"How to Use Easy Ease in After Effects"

If we grab the scale here, we can actually see both of those together. And I think that it's gonna look best if we bring our rotation about here. And we're going to do the same thing with our little node here.
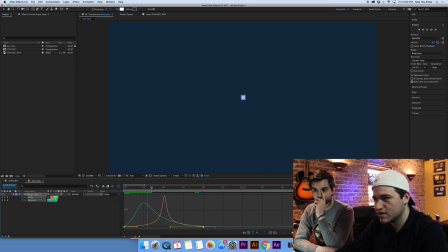[8:29]
We're gonna pull it back so that the rotation starts going really quickly and then slows down toward the end of our scale up. Nice. So if we play back here, it's going to have this really smooth looking spin and enter effect.
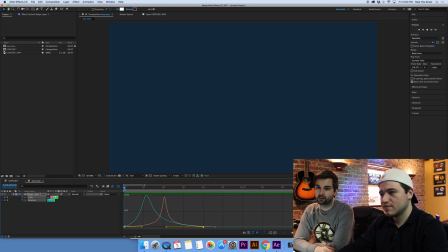[8:47]
So I'm really liking that animation. That looks amazing. Yeah, and we can do a lot more to it. We can actually make it so that it's even more of a dramatic spin. So it can really come spinning in like that. Nice. And it's got this kind of newspaper article. Extra, read all about it. Effect. Okay, so that's basically how you do it. It looks really interesting, nice. I think. So now you know how to do an easy ease in After Effects. Easy ease. And we will see you next time on Learning with Bobby and Brent.
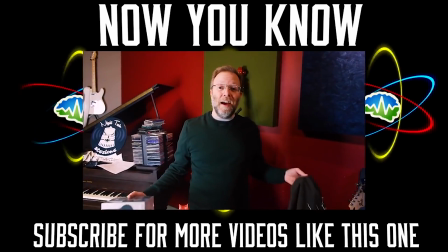[9:30] I can't believe we just hit 10,000 subscribers. Thank you so much, everybody.
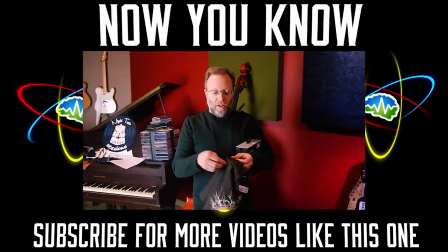[9:35] As a little thank you to you guys, we're going to do a giveaway. We're going to be giving away this really cool glow-in-the-dark Nikola Tesla t-shirt.
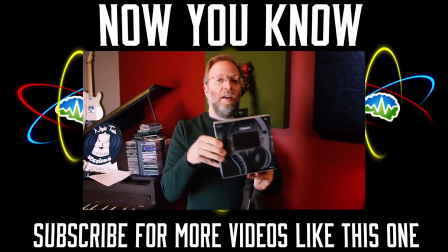[9:43] And we're going to bundle it with a pair of wireless Bluetooth headphones. So, if you would like to win, and I know you do,
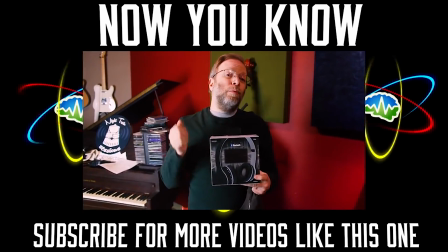[9:52] go to our iTunes podcast and rate and review it for us if you would, because that'll really help our podcast shoot up on the charts.
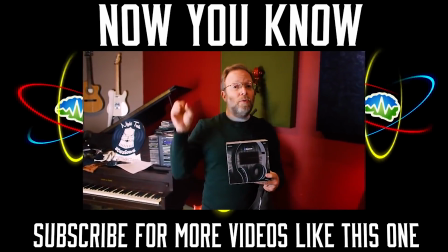[10:00] We're going to take anyone who's rated and reviewed, throw them into a big stirry-uppy thing,
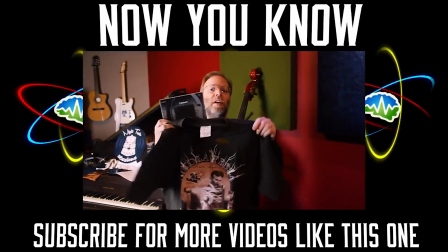[10:05] pull out a name, and give away these cool gifts to a winner from that giveaway.
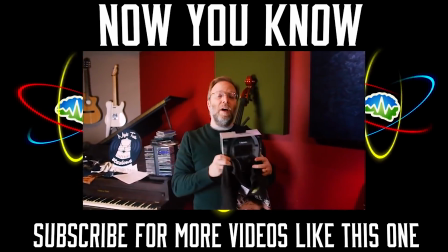[10:10] So please do that soon. We're going to give away. Thank you so much for becoming a subscriber.
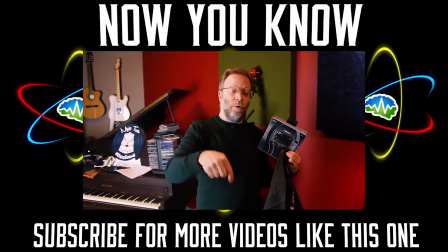[10:15] If you haven't subscribed already, please do it right now. Thank you.